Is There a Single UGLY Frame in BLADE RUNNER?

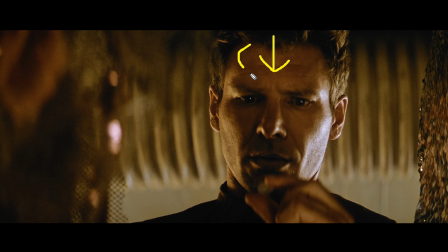He's also getting a little bit of fill light maybe from above right here, because we can see that there is a softer golden light filling in his face. Also, I like what the anamorphic lens is doing to this patterned background. As you can see, it kind of is warping it a little bit, and I think that just provides a more interesting image as well.
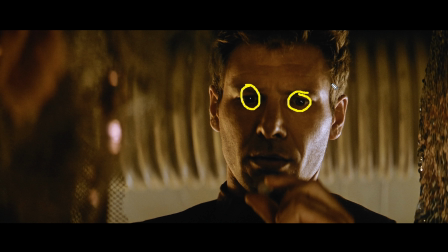And then we have a little bit of an eye light in his eyes that has not been neglected here, and that just helps us to connect with his character more.
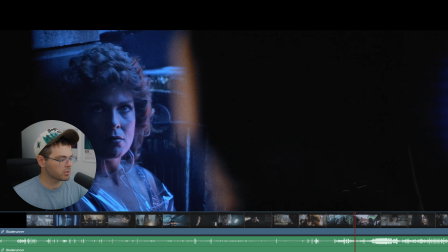So not ugly. 1, 2, 3. Oh, love this shot. As you can see, the lighting here is a lot different than the previous shot.
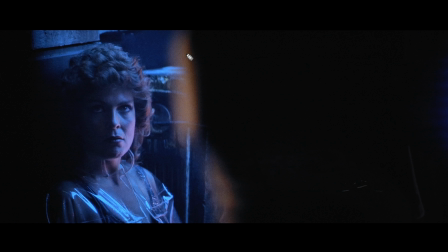The lighting is not as harsh and it is not as bright. This is probably being lit with those neon signs that we saw earlier. Probably a blue neon sign coming from this direction, giving her this blue tone in her skin, and then they probably just took a random red neon sign,
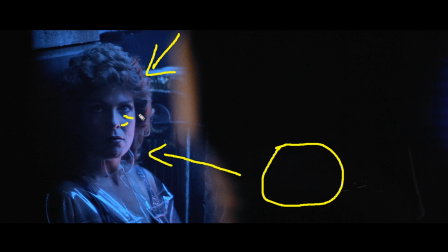put it below her, and again, they are uplighting her with that red neon sign, giving a little bit of contrast and texture in her face. Compare this shot to the shot we saw earlier.
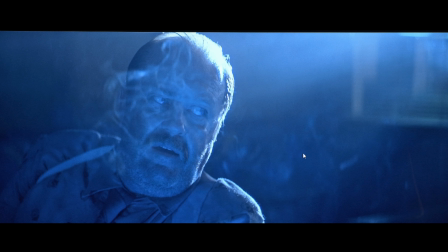Notice how this is a lot more monochromatic. It doesn't have as much contrast, and it is not as interesting in my opinion.
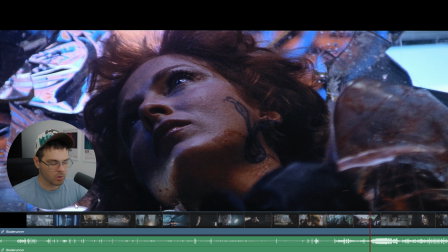Not ugly. 1, 2, 3. Oh, here she is again, and I think we have the same thing going on.
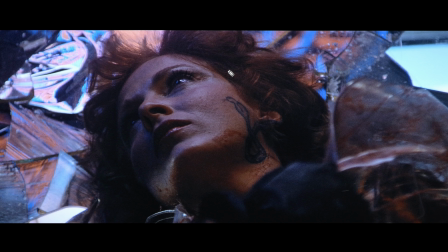I think lighting like this for me is very powerful because it just looks more natural and it creates more intricate details in the skin tones, because, you know, you have blues up here and you have blues right here and you have blues right here and you have reds over here and you have kind of greens right here, and it's very nice looking to me.
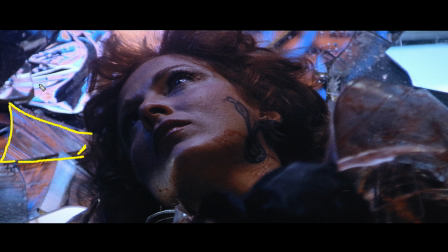We also have this shattered glass in the background that is creating a nice texture and pattern, and also showing us the neon signs that they are using in the reflections.
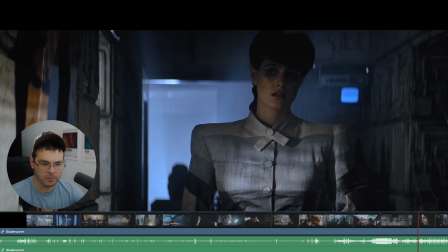Great looking shot. 1, 2, 3. Another great looking shot.
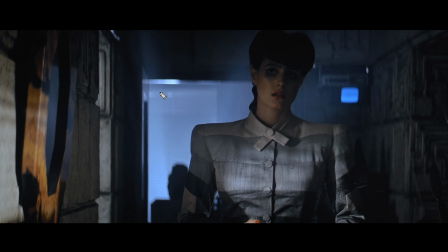Another thing I love when lighting characters is not directly lighting their face. So as you can see here, the light, probably motivated from a window over here, is primarily hitting her body, and then she is getting a little bit of reflection, maybe off of some other light bouncing off a bounce board,
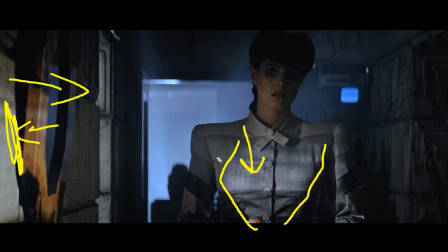or maybe she's getting a little bit of reflection of the light bouncing off her shirt on her face right here. And it makes it very soft, it makes it very understated, and creates contrast within her character and within her body. You have contrast between her face and her body, and that just is interesting to me.
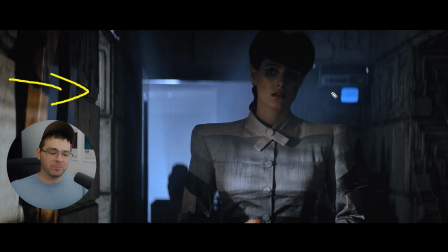I'm not sure why, other than to say it just doesn't look like it's been lit. It looks like the light is actually pouring through a window and bouncing off subjects and bouncing onto her face.
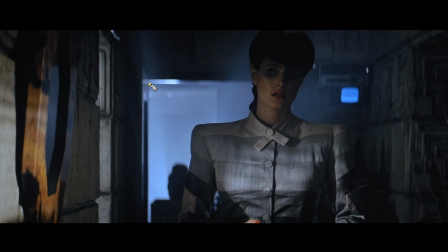It looks like it is real to me. Another thing they did in the scene is they just used this window to separate her from the background. They just blasted a light through this window, and that created contrast between the window, the background, and her. And again, on this side of the frame, we have what I like to talk about a lot on this channel, which is patterns of light and dark.
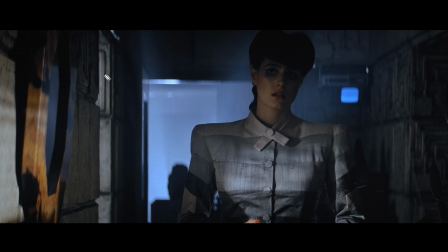So they did a good job of just making sure that this area stood out from this area and this area by having a separate light like this part of the image, so that there is a contrast, there's a pattern between light to dark to light to dark. Not ugly. 1, 2, 3.
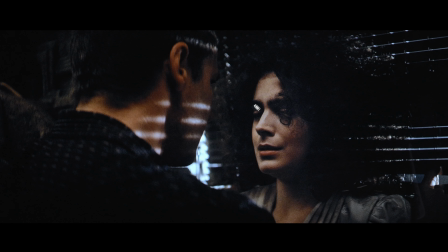It's a cool shot too. I think this scene is actually very impressively lit because simultaneously they are lighting her and they are lighting him. They are lighting him to be more of a menacing figure, and they do that by using harsher defined lights,
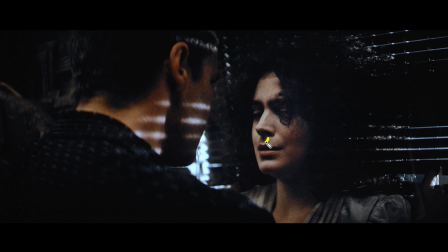and they are still somehow getting a very soft light on her. You can tell she does not have a very hard defined light on her nose shadow. I don't know exactly how they're doing this, besides they're somehow like using a soft light up here on her face,
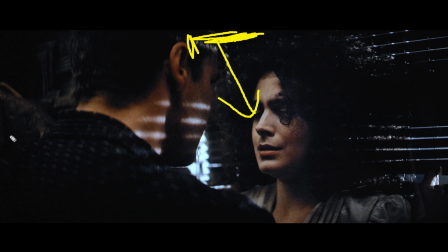lighting from directly above and somehow not getting it on him very much, and then they are lighting him through the window, as you can see through these blinds, creating this pattern.
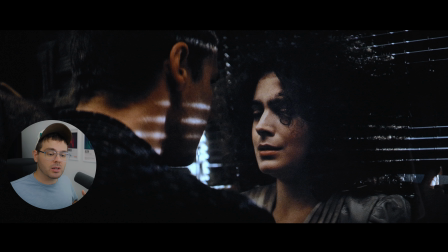So even when both of these characters are in the same shot, they are choosing separate ways of lighting them to emphasize their character traits, especially in this scene where he is being, you know, not so great to her.
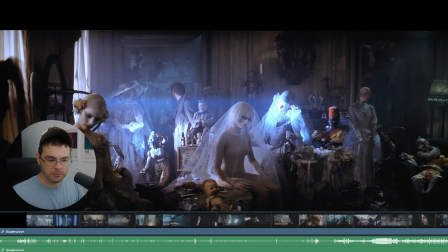Not ugly. 1, 2, 3. Love this. This actually kind of reminds me of a shot from Barry Lyndon because it looks like it was painted in the Renaissance or something.